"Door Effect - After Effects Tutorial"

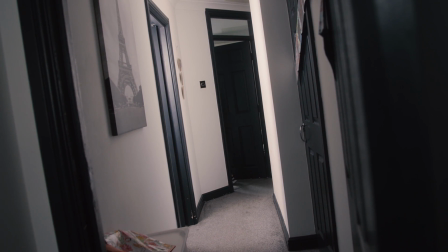[0:00]
In this video, I'm going to show you how to do this really awesome looping video effect inside of Adobe After Effects.
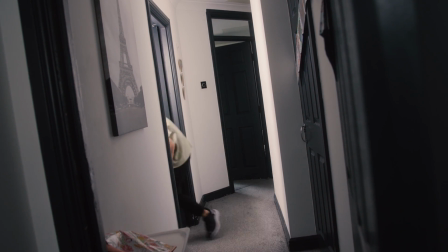[0:06]
So let's get into it. Now, before we jump into Adobe After Effects, it's really important that we have the correct footage to edit this effect. So essentially, you just want to put your camera onto a tripod, make sure it's static, you don't want any camera movement here. And then you want to make sure that your camera is in a manual mode and your lighting is consistent. Because if your camera is trying to adjust the lighting or if your lighting is changing in the scene this is going to make things really complicated and the effect won't look great so it's important that you're on a tripod your camera is in manual mode and your lighting is as controlled as possible so try not to use natural daylight try and use controlled lighting if possible so use your own set of lights in a dark space
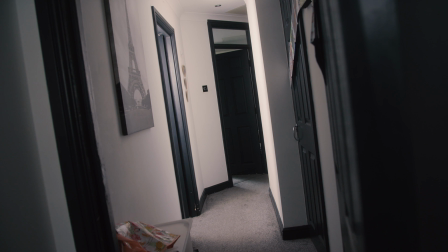[0:47]
which you can control the lighting with so in my reference you can see i've filmed this video at home and i'm using some lighting hidden away in the second room to spill light into the scene. So there's not too much natural light getting within the scene. It's mostly controlled and mostly lit by a softbox, so a light that I have control over. Now once you've got your camera on a tripod, you've got all your settings in, you just want to go through the process of doing a few different parties of the scene.
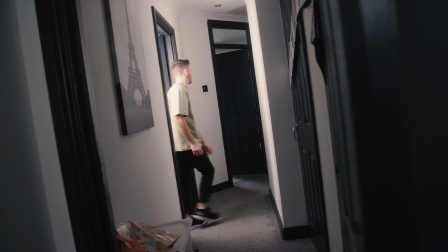[1:11]
So as you can see in my example, I'm walking through doors and I want to make it look really confusing. So I'm traveling from loads of different doors. There's one, two, three, four doors in the scene and I'm looping and doing a random sequence of all of these doors so once you've got that footage you can drop this into adobe after effects and we can begin with the effect so let's just have a quick look through my layers in after
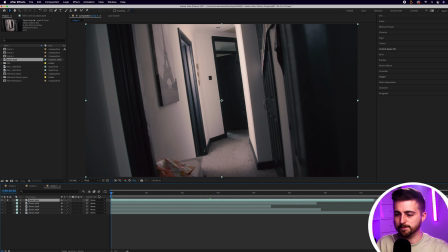[1:32]
effects so the top layer is this layer and i'm going from this back door
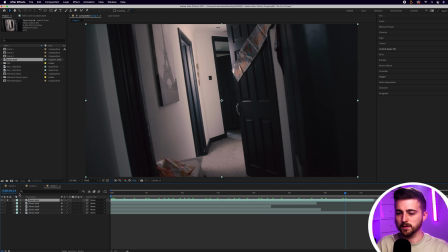[1:37]
into this door the second layer down is
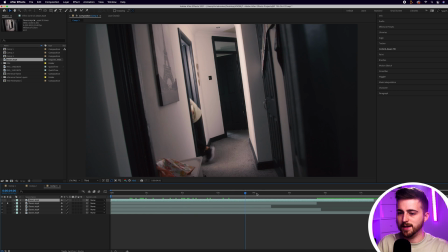[1:42]
going to be going from this top right to the bottom left the third layer is going from top right to top left the bottom to second to bottom layer is top
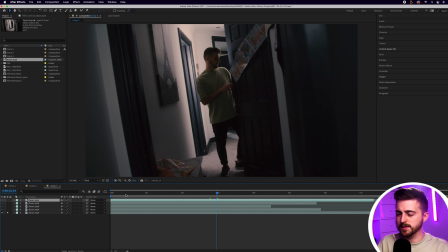[1:51]
left to top right and then the very bottom layer is going to be me coming out of this one and then walking around in the rest of the scene.
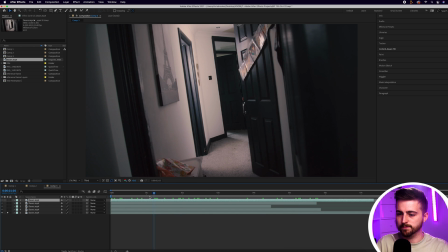[1:58]
So we're going to start with this one. So the scene will start here.
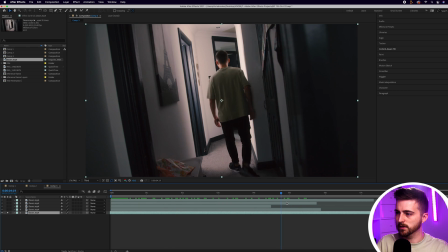[2:02]
So I walk out to this one and I walk up into here.
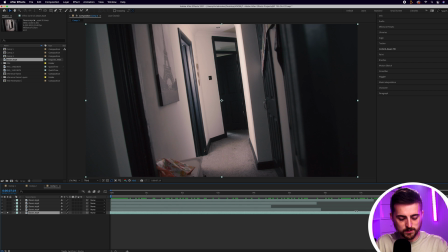[2:07]
And then as I go through to this one, I'm just going to make a cut. So I'll go command shift D to make that cut there.
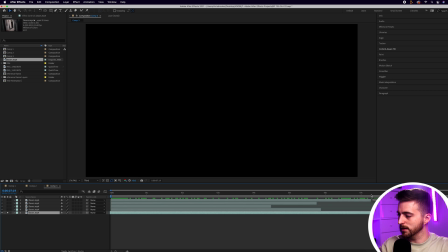[2:14]
Now, as you can see, we're already up to around the eight second mark. So I'm going to expand the composition to be 30 seconds long and we'll zoom back out so now that
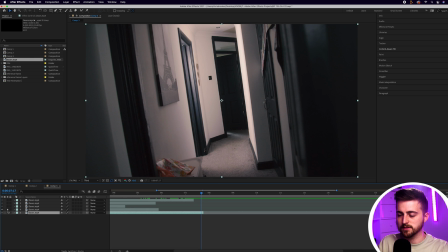[2:26]
we've gone into that top left we want to go somewhere else so let's go through the next layers so second to bottom is top left or top right so we don't want that one because we want it to be confusing so we'll go to the third one that is top right to top left so we'll go for that one because that might
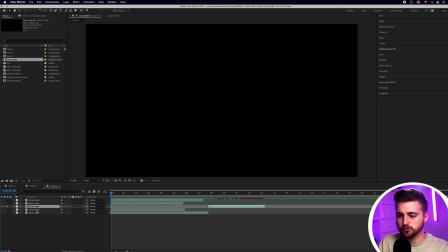[2:42]
be a little bit trippy so we'll drag that one across and we'll just drag that down so if we solo these bottom two layers
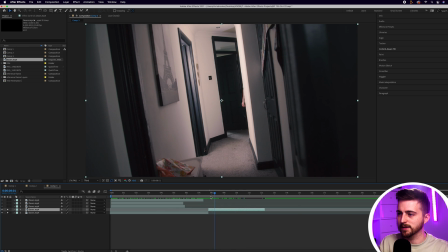[2:49]
you can see we're going from here into here and as you can see because the lighting is controlled you can see you can't really see the difference in those two cuts so that looks really cool and of course if you wanted to you can always close this gap down even more
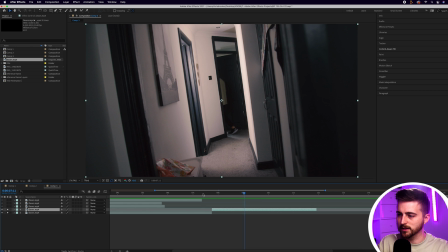[3:07]
and then just trim the start of that second clip there you go so that looks really cool I will make this file available for you to download by the way so if you wanted to go along with this specific shot then by all means feel free I'll make that available to download that will be in the description below so I'm going to walk
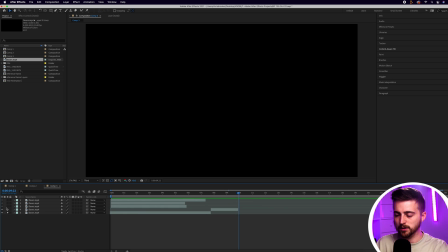[3:24]
into this one and then I'll make a cut there so command shift d then I'm going to look through the rest of my footage so this layer is going
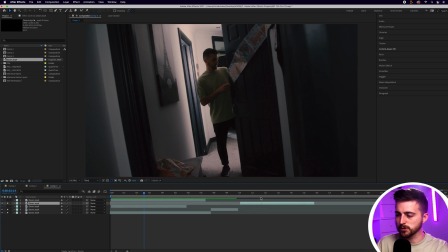[3:33]
from top right to bottom left so we'll take this one next so we'll just drag this one across and drag that down so you
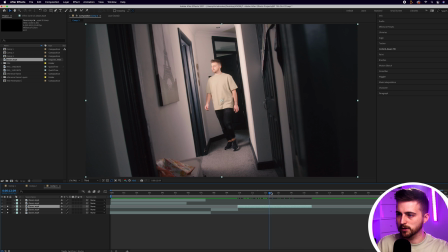[3:41]
can see we're going bottom right up to here then we've got this and then I loop across to here and I'll make a cut there as well. So let's see how this looks.
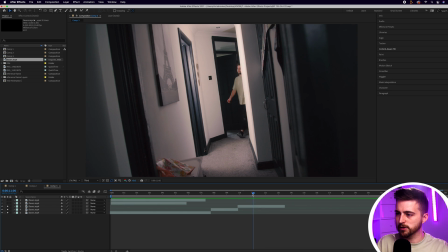[3:54]
There was a bit too much of a hold there so I'm just going to cut the start of that third clip so around here and then just delete that part. So go from here and then we're going into here.